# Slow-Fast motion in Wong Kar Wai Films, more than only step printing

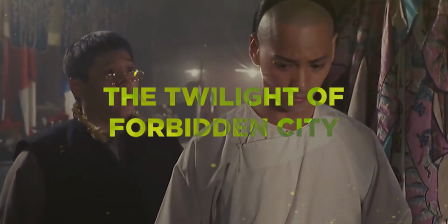(4:05)
In 1992, Mark Lee worked on The Twilight of the Forbidden City, where they used a 4-frame step printing for a very painful scene.
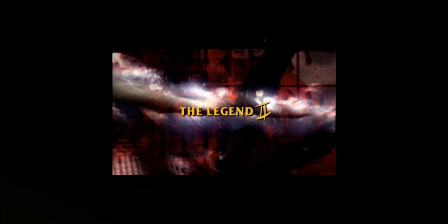(4:13)
In 1993, Mark Lee works on The Legend 2, where he also makes use of slow shutter.
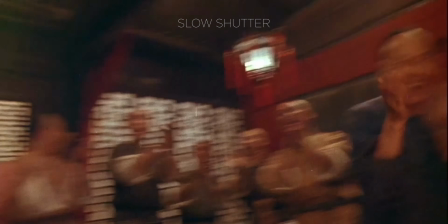(4:20)
Analyzing the shot, it's slightly slowed down. However, if I count the frames, I can find 5 frames that are the same.
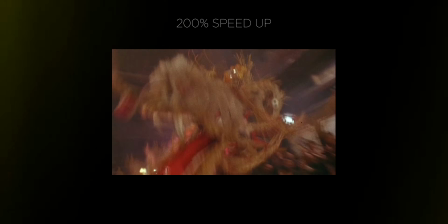(4:27)
Speeding up the footage by 200%, it's noticeable the movements become more natural.
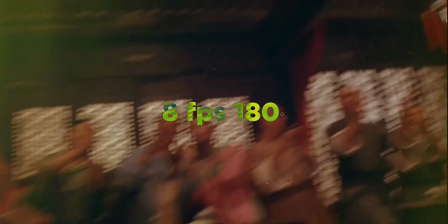(4:32)
My guess is they still use 8 frames per second with a 180 degree shutter, however they use a 5-frame step printing method.
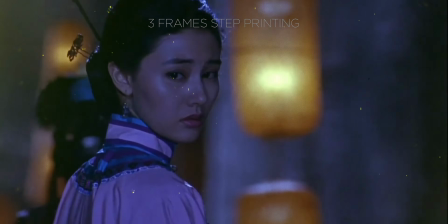(4:41)
Something else that is quite interesting with this movie is that they use step printing for emotional moments, which actually emphasizes the emotion much more than at normal speed. In 1993, Andrew worked on Future Cops,
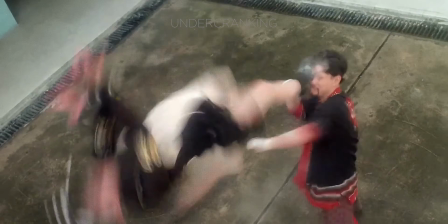(4:53)
where he was able to utilize the undercranking effect to make the fight scenes look much more impressive than what they really are.
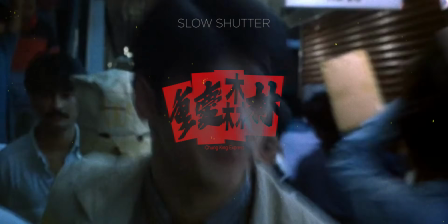(5:00)
In 1994, we see the return of slow shutter in Chungking Express, as Andrew Lau did the cinematography on the first half of the movie,
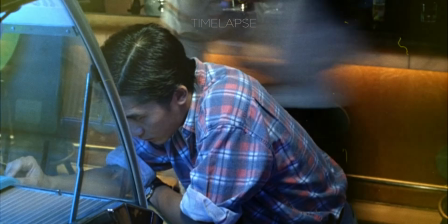(5:08)
while the latter half Christopher Doyle did the cinematography but utilizes undercranking only for time-lapses and not for slow shutter.
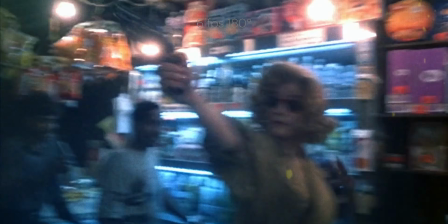(5:16)
The biggest change that I can notice for slow shutter is that for certain shots 6 frames per second was used, as I can count there were 4 of the same frames.
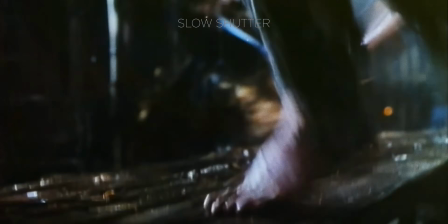(5:25)
After Ashes of Time, Andrew Lau stopped working with Wong Kar Wai and concentrated mostly on his own projects,
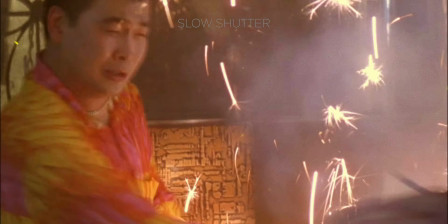(5:31)
where he could work as both the director and cinematographer, having more creative freedom with the cinematography.
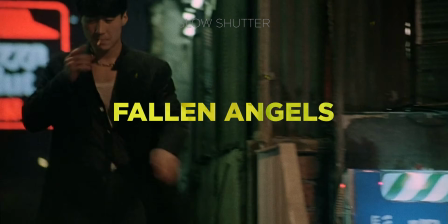(5:37)
In 1995 we have Fallen Angels, which of course have slow shutter shots, but the most interesting shot is at the very end,
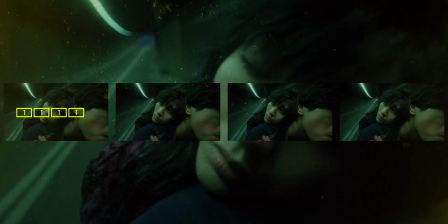(5:45)
as this is not your average step printing, as it multiplies the first frame by 4 but removes the second frame and multiplies the next.
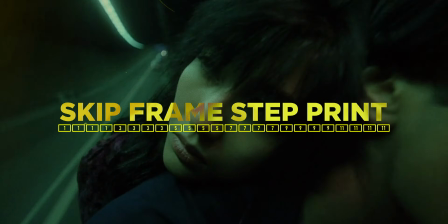(5:54)
I call this the skip frame step print.
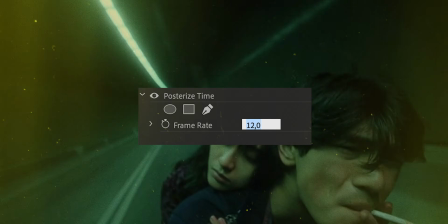(5:57)
To achieve this effect in Premiere Pro, you have to use the Posterize Time effect and change it to 12 frames per second,
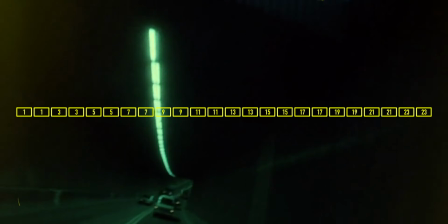(6:05)
which will duplicate the first frame and remove the second.
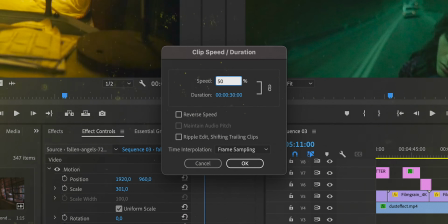(6:09)
Then nest the clip before you slow it down 50% to achieve this effect.
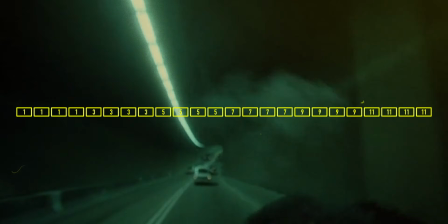(6:15)
However, I don't give the credit for this achievement to the cinematographers, as this is mostly done in post-production,
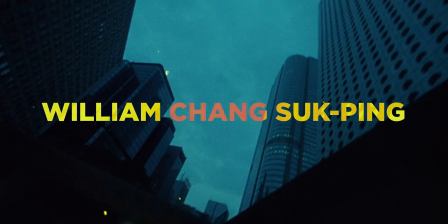(6:22)
and should give the credits to the editors William Chung-Ping and Wong Ming Lam.
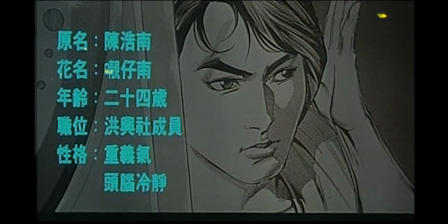(6:28)
In 1996, Andrew Lau works on a movie adaptation of a comic called Young and Dangerous.
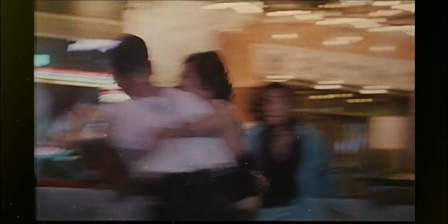(6:34)
And of course, Andrew makes use of slow shutter for a lot of the action and fighting scenes, but I want to talk about the sequel that's made in the same year,
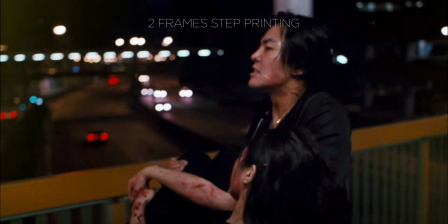(6:42)
as they made use of a 2-frame step print that emphasizes the emotion in this shot.
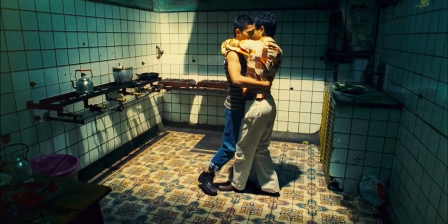(6:48)
In 1997, we have Wong Kar Wai's Happy Together.
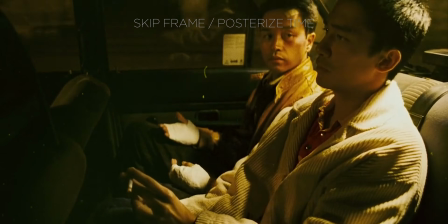(6:52)
In this movie, there is use of an effect called skip frame or Posterize Time.
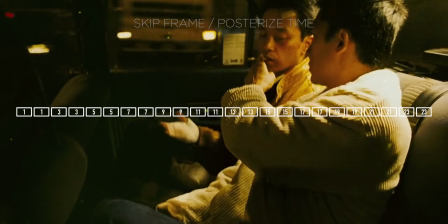(6:57)
This effect duplicates all the uneven frames and removes the even frames.
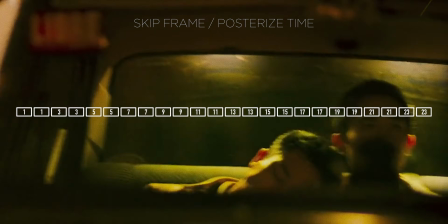(7:03)
The result of this effect, it adds a choppy look without affecting the speed of the movement.
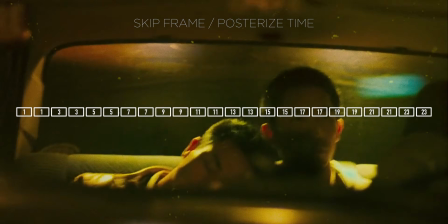(7:09)
You can see it as if it's simulating a 12 frames per second movie.
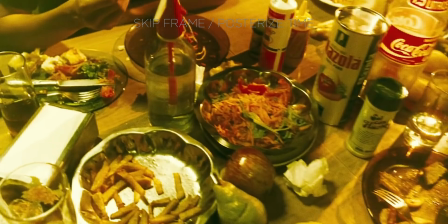(7:13)
In a later shot, they use this effect again, but with a much higher shutter speed, giving it a much more choppier look.
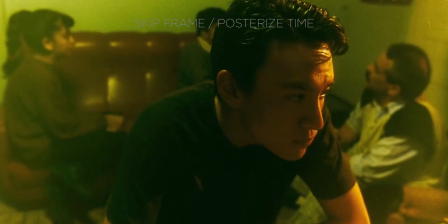(7:21)
However, I do feel like both implementation isn't that strong,
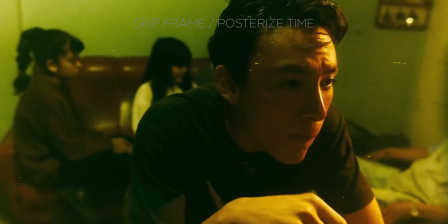(7:26)
as it doesn't feel like it adds anything or even an added emotion to the scene itself by using this effect.
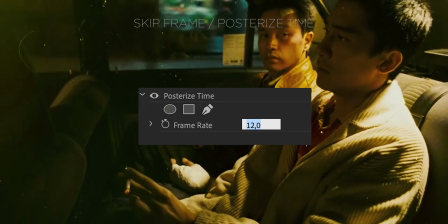(7:34)
You can achieve this effect inside of Premiere Pro by using the Posterize Time effect and changing the frame rate to 12 frames.
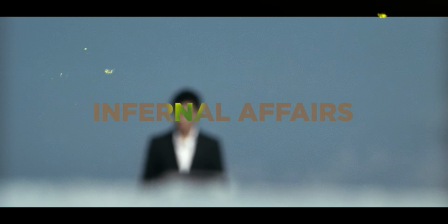(7:42)
The last movie I want to talk about is Infernal Affairs from 2002, also by Andrew Lau.
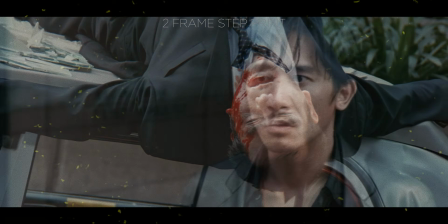(7:49)
This movie includes a very interesting effect where they uses a 2-frame step print but with a high shutter speed.
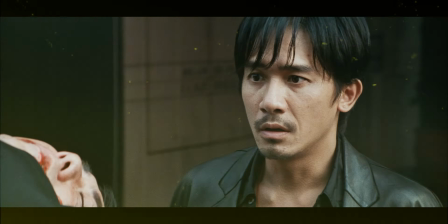(7:56)
It adds quite an interesting emotion to the shot itself, more than the shot without it.
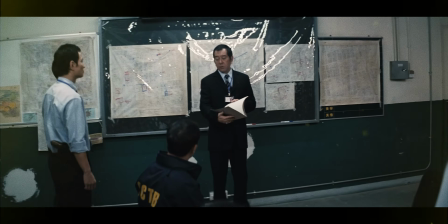(8:02)
I hope you like this video and share it with others who also want to learn about this technique.
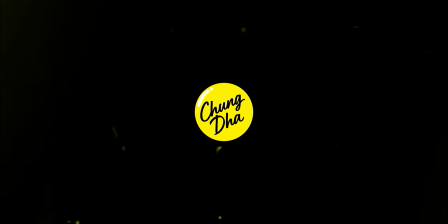(8:08)
And thank you all for watching, and I'll see you in the next video. Bye bye!